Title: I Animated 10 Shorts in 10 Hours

Today I'll be attempting to make 10 animated short films in 10 hours. There's 10 hours of real time, including breaks. It's probably more like 8 hours of actually working on it.
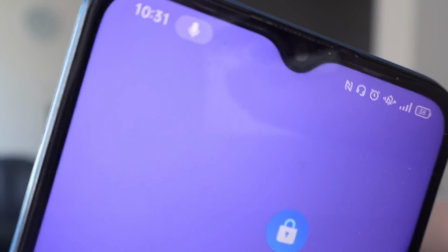[0:11]
It is 10:30 AM, or 10:31 now, and I have until 8:30 PM to finish.
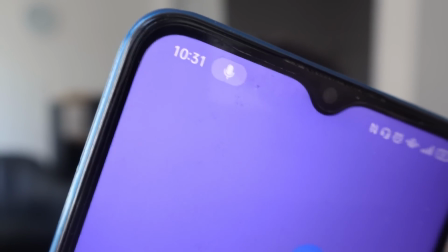[0:16]
Let's get started.
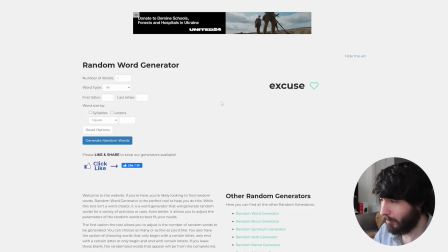[0:20]
I'm going to be using this random word generator for every animation to base it off of. Let's ignore the one that's already here, but generate a random word. Wording. Okay, I can use that. I'm gonna make an animation based off of that. So I guess I'm also writing all of them in this time.
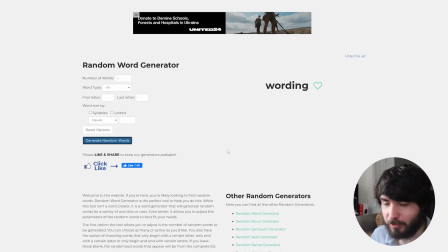[0:35]
I'm gonna try to also get all the sounds in, but we'll see. Maybe I'll add that afterwards. Okay, wording.
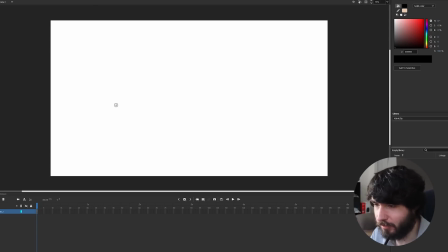[0:41]
My thinking with wording is it's a conversation between two people. One of them words something ambiguously. There's a misunderstanding. Well, the specifics is where this gets challenging. Okay, I have an idea based on a stupid little one-liner pun thing I wrote. It's to do with pizza dough. I don't know if I should spoil these because a lot of them are like little jokes or punchlines.
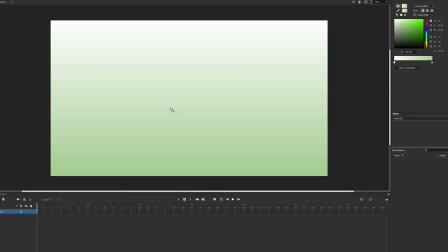[1:04]
I should start animating it. I set the scene with a soft green gradient in the background and a table with some dough on it.
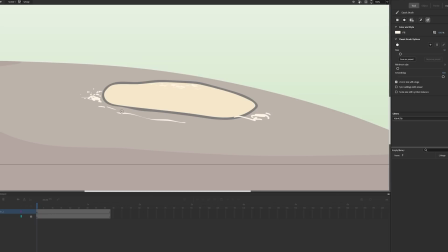[1:10]
Then I drew all these white dots and lines over it to hopefully give it the illusion of flour.
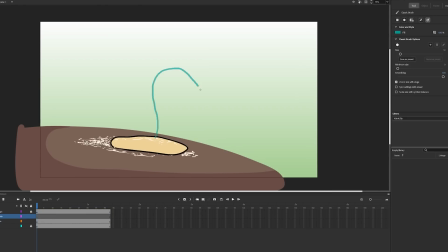[1:14]
Yeah, that's some flour. For the main character I made this bean guy. A little blue.
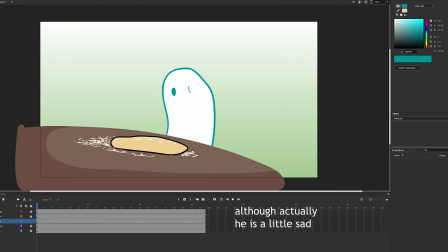[1:19]
Not sad, just literally blue. This design is just fast to draw and still appealing. He actually looks kinda like a ghost, so feel free to headcanon that. I'm also going to be voice acting all the ones that require voice acting. There's a couple lines in this one. I'm not a very good voice actor, but I just gotta do everything myself.
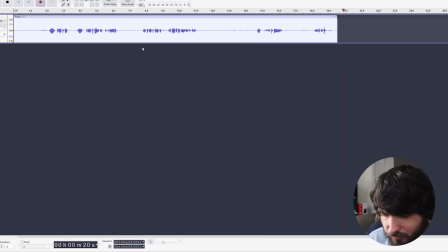[1:35]
I do have a big mic on my desk that's not the one on my shirt.
Well, I guess I've made the dough, but what's the next step in making a pizza?
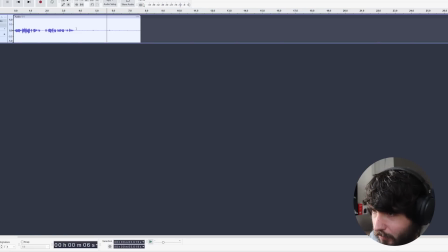[1:42]
Okay. Give it a listen, give it a cut, Control A, amplify.
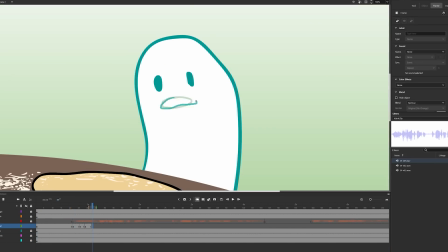[1:47]
Yeah, that's good. So I dropped in all the dialogue and got to work on lip syncing. That is the vast majority of what this particular shot entails.
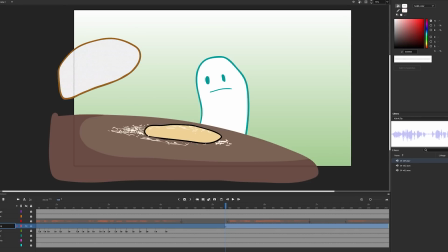[1:55]
There's also another character that pops in. This one's kind of orangey brown.
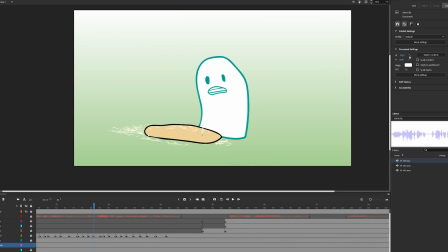[2:00]
I put shading on both of them to make it look cooler, and also it distinguishes them.
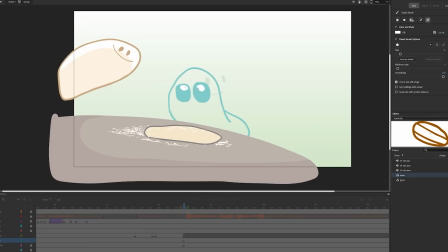[2:04]
The main character does move and change expression once, but I'm gonna leave it there and show you the finished product.
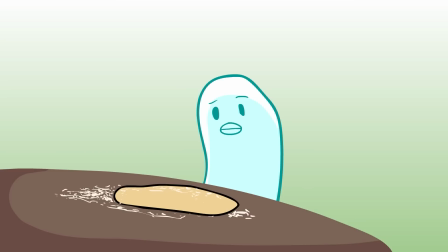[2:11] Well, I guess I've made the dough, but what's the next step in making a pizza? Dude, you have to knead the dough.
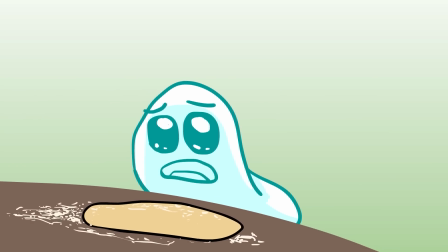[2:18] Oh. Please, dough, I can't live without you. Please, I need you. I need you.
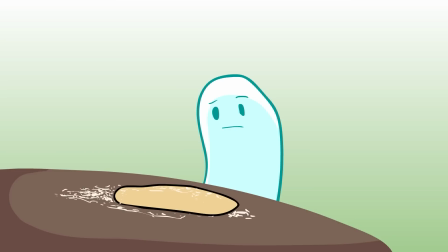[2:23]
Well, that's a good start. I think it looks alright. Like you could take a screenshot and it doesn't necessarily look like it was slapped together really quickly.
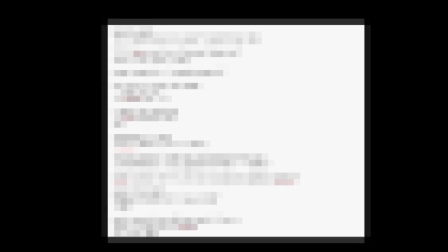[2:31]
It just has a certain style. A little bit simple. I finally got to use one of the silly ideas from my big list for the first time in a while.
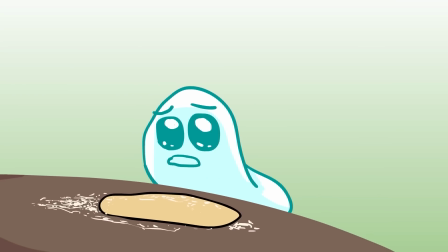[2:38]
Hopefully it's funny, but moving on to the next shot. Okay, the first is done. It's almost 11:30, so I'm kind of on pace, but not really, because I'm going to be taking breaks. So let's just roll the next word.
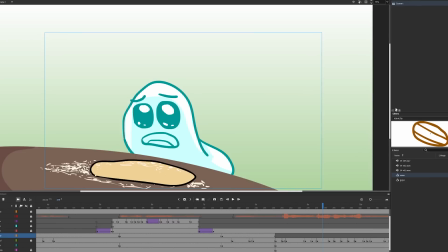[2:52]
Connection. Alright, I could probably do something with that. So I'm just going to make a new scene in the same file for each animation.
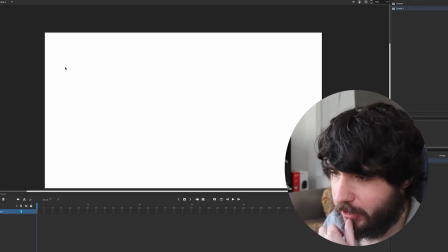[2:58]
Maybe I should folder these things. Okay, connection. There's a new horror movie that I think is not even out yet called Together.
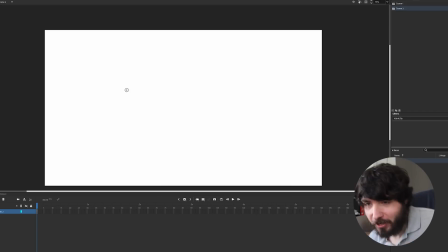[3:06]
I'm just basing this off like posters. I don't even know what it's about, but kind of want to fuse two characters together, so I'm going to think about that. Yeah, that could work. It starts off cute, and then they just meld together and it's horrifying. I didn't do any sound effects for the last one except for voice acting. I don't know if I'll add more in post.
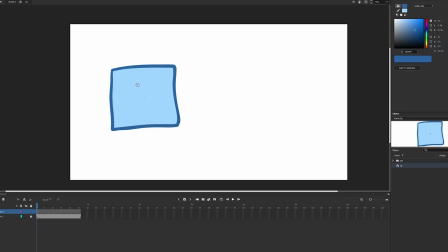[3:25]
I already gave away the whole plot of this one, but let's go through it. I made a blue square as a guy character, then also animated a blink inside a symbol. So this will be able to loop as I move it across the screen. The other character is a pink circle girl.
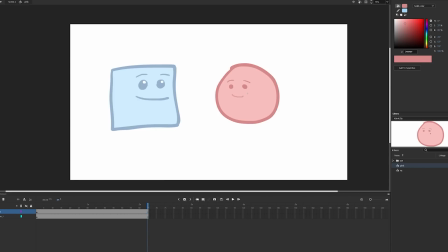[3:38]
There's really nothing to indicate that this is a woman aside from it being pink.
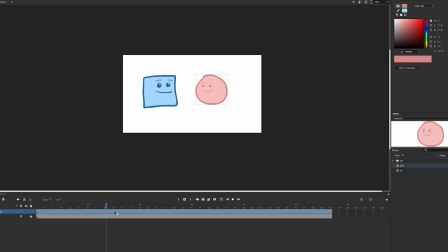[3:42]
Kinda gender stereotyping from me there, but you'll see, or hear later on, a womanly scream in the mix.
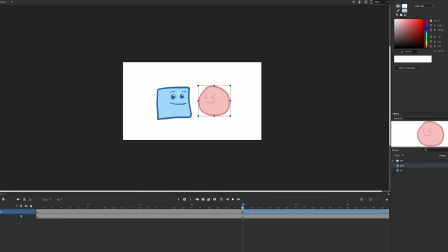[3:48]
She also blinks, and I animated them both floating toward each other with tweens.
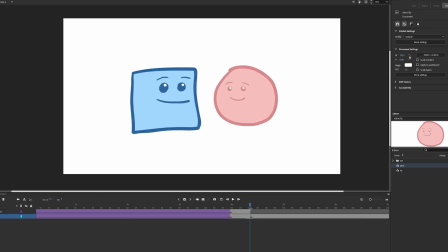[3:52]
For the fusion, I drew what I wanted the final state to be, then drew some in-betweens.
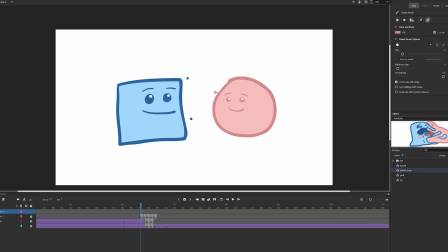[3:57]
I also had them rotate and shrink as if they're falling into the abyss. To sell the fusion a bit more, I had small blobs flying off as they grew closer.
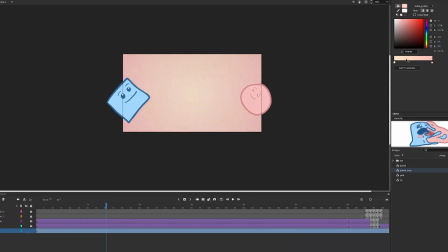[4:05]
Then a bright background that fades to darkness after the meld.